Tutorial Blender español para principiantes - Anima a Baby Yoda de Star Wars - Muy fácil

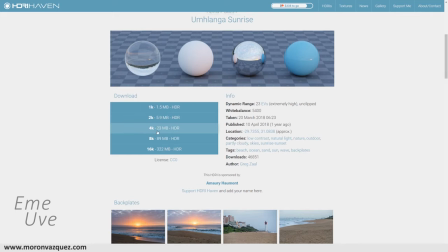Vale, lo que vamos a hacer, pues le vamos a dar a descargar a la versión de 4K mínimo, yo aconsejo, ya que si le ponemos menos, bueno, no es que vaya a quedar mal, pero bueno, aunque bueno, en este caso podríamos utilizar menos porque en el ojo no va a tener mucha resolución,
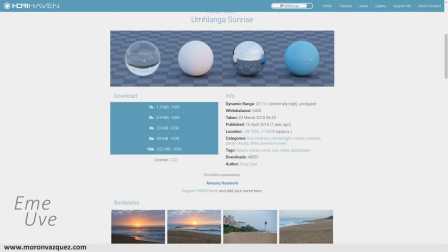digamos que no vamos a tener el paisaje al completo, así que podemos utilizar menos, me equivoco, ¿vale? Perdón, podéis utilizar la de 4K, 2K, incluso diría en este caso también la de 1. Yo siempre me utilizo la de 4K simplemente para tenerla luego guardada en nuestro archivo.
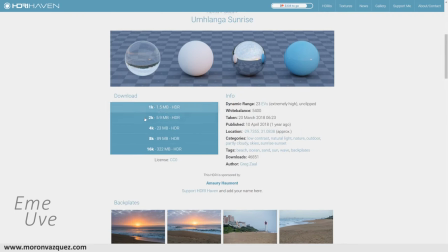Una cosa importante de los HDRI no quiere decir que 4K sea para resoluciones luego de renderizado de 4K.
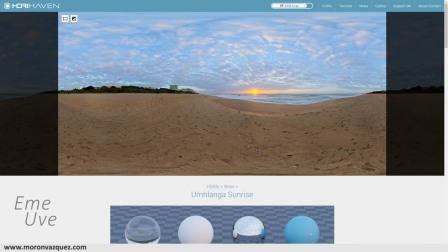4K es todo el conjunto del HDRI, con lo cual si tú vas a exportar en 4K,
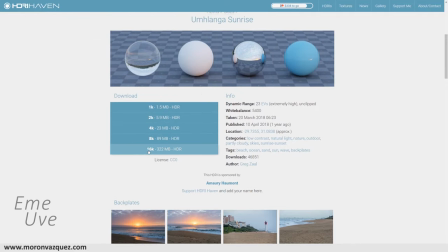lo interesante sería tener un archivo de 16K para tener una resolución bruta. Digamos una resolución final real de 4K, porque es que no sé si me explico. Digamos que estos 4K se reparten en todo el círculo, con lo cual la resolución disminuye.
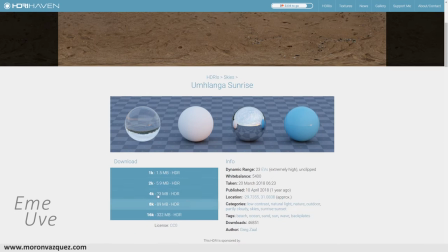Lo dicho, os descargáis esto.
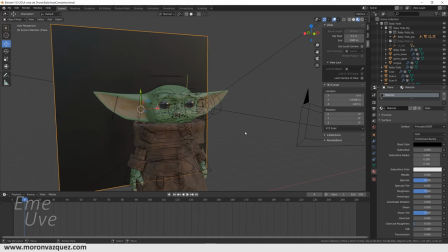Os aconsejo que hagáis una carpetita con HDRI para que lo tengáis guardado ahí, como suelo hacer yo. Y nos vamos a esta opción de aquí, al Word, y vamos a borrar esto que viene por defecto.
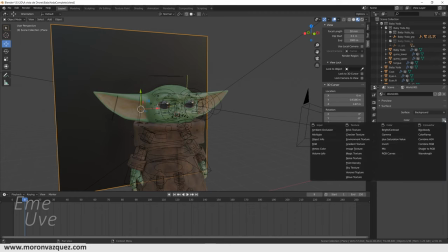Le damos aquí a la X, le damos a nuevo y le damos a color. En color vamos a seleccionar Environment Texture y le damos a Open.
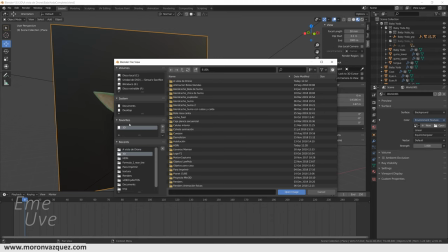¿Lo estoy haciendo bien? Sí, vale. Donde tengáis guardado el archivo, en este caso tengo yo aquí una carpeta con HDRI y tengo puesto un nombre. Yo le suelo poner nombre, lo hice tarde, pero bueno, le he puesto atardecer de playa y le damos a Open Imagen.
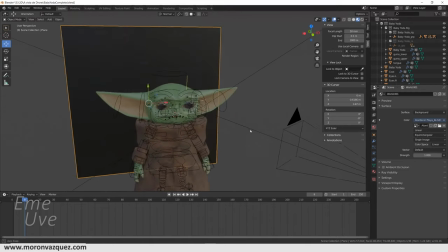Listo, ya tenemos puesto el HDRI, pero vemos que no lo estamos viendo porque no estamos trabajando todavía con el acabado
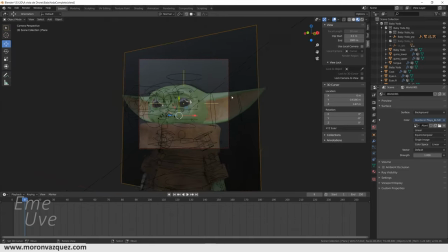en Cycles. Vale, le damos al 0 para tener esta cámara y vamos a ver cómo queda en Cycles.
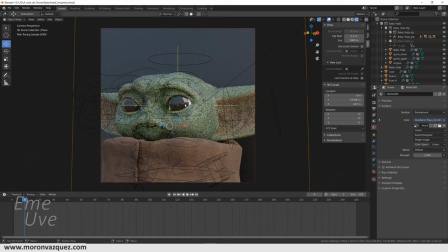Fijaos ya cómo estamos viendo aquí el sol reflejado ya en los ojos. Ya estos ojos han adquirido vida. También nuestro personaje, la piel de nuestro personaje y tal, está adquirido una vida muy, muy bruta. Y esto ya es otra cosa totalmente diferente. Ya tiene otro acabado totalmente diferente.
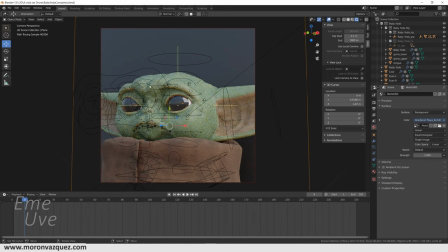Vale, hay una cosa que no me gusta, que lo he visto en otra gente que han trabajado con este archivo y lo han modificado y tal, y es que vemos este cuadrado aquí. Este cuadrado nos da a entender de que nuestro personaje está situado en un estudio, no está situado aquí en la playa.
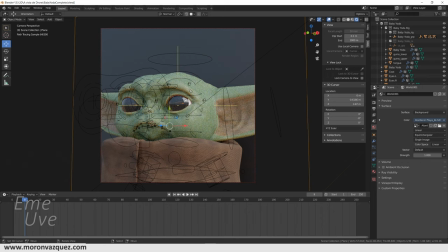Y le quita un poco de credibilidad a todo el tema. Hay una opción para hacer esto, para quitarlo. ¿Cómo es? Pues mira, es muy sencillo. No le venimos a esta opción para no tener esto.
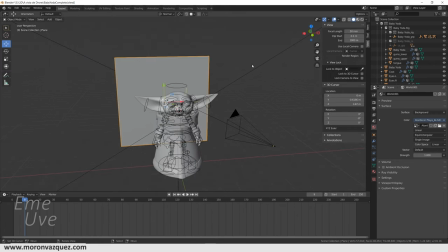Salimos de la opción, dándole al cero de la cámara, y vemos este plano.
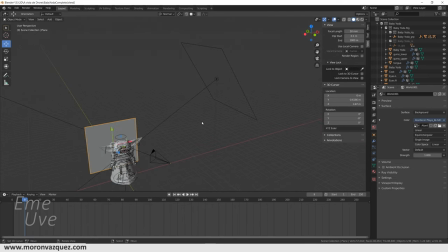Este plano es el que nos está dando una luz para que tenga un poco de más vida nuestro personaje. Vale, esta luz está estupenda, no la vamos a quitar, pero vamos a darle un detalle.
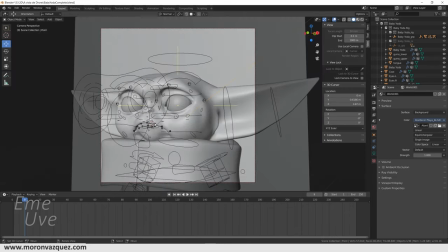Vamos a seleccionarla y de nuevo la vamos a dar a cero para ver nuestra imagen y de nuevo la vamos a dar a Cycles.
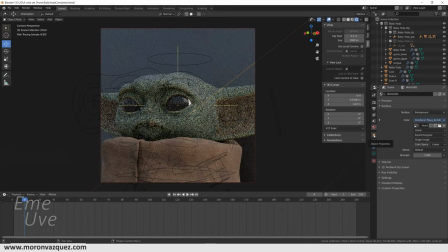Nos venimos aquí a esta opción de aquí. Tenemos propiedades del objeto, ¿sí? Y recordad que tenemos seleccionado ese foco de luz que ya nuestro creador lo había puesto y la verdad es que está estupendo, no lo vamos a quitar.
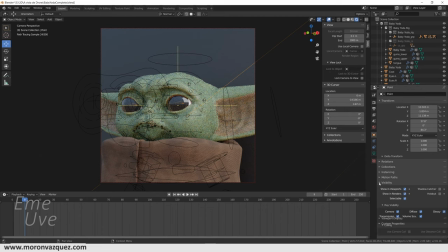Y donde dice Visibility, le damos a seleccionar y veréis que tiene diferentes opciones. Esto es que se ve en la cámara. Bueno, hay varias, pero lo importante es Glossy. ¿Por qué Glossy? Glossy se refiere a que ese punto de luz se va a ver reflejado en los Glossy, que en este caso es el ojo.
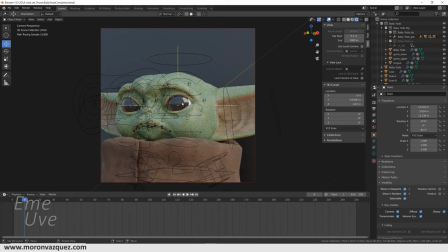El ojo brilla y va a reflejar este punto de luz.
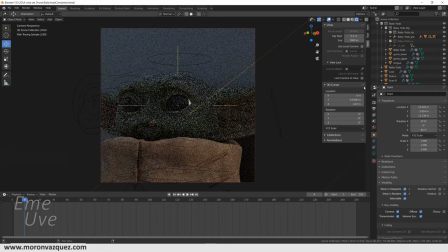Simplemente con desactivarlo, el punto de luz va a seguir estando en nuestro personaje, pero en el ojo va a desaparecer.
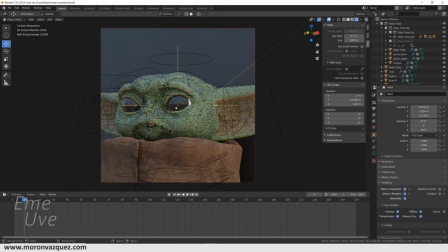No vamos a tener este cuadrado feo ahí que nos engañe y nos da a entender que estamos en un estudio metido.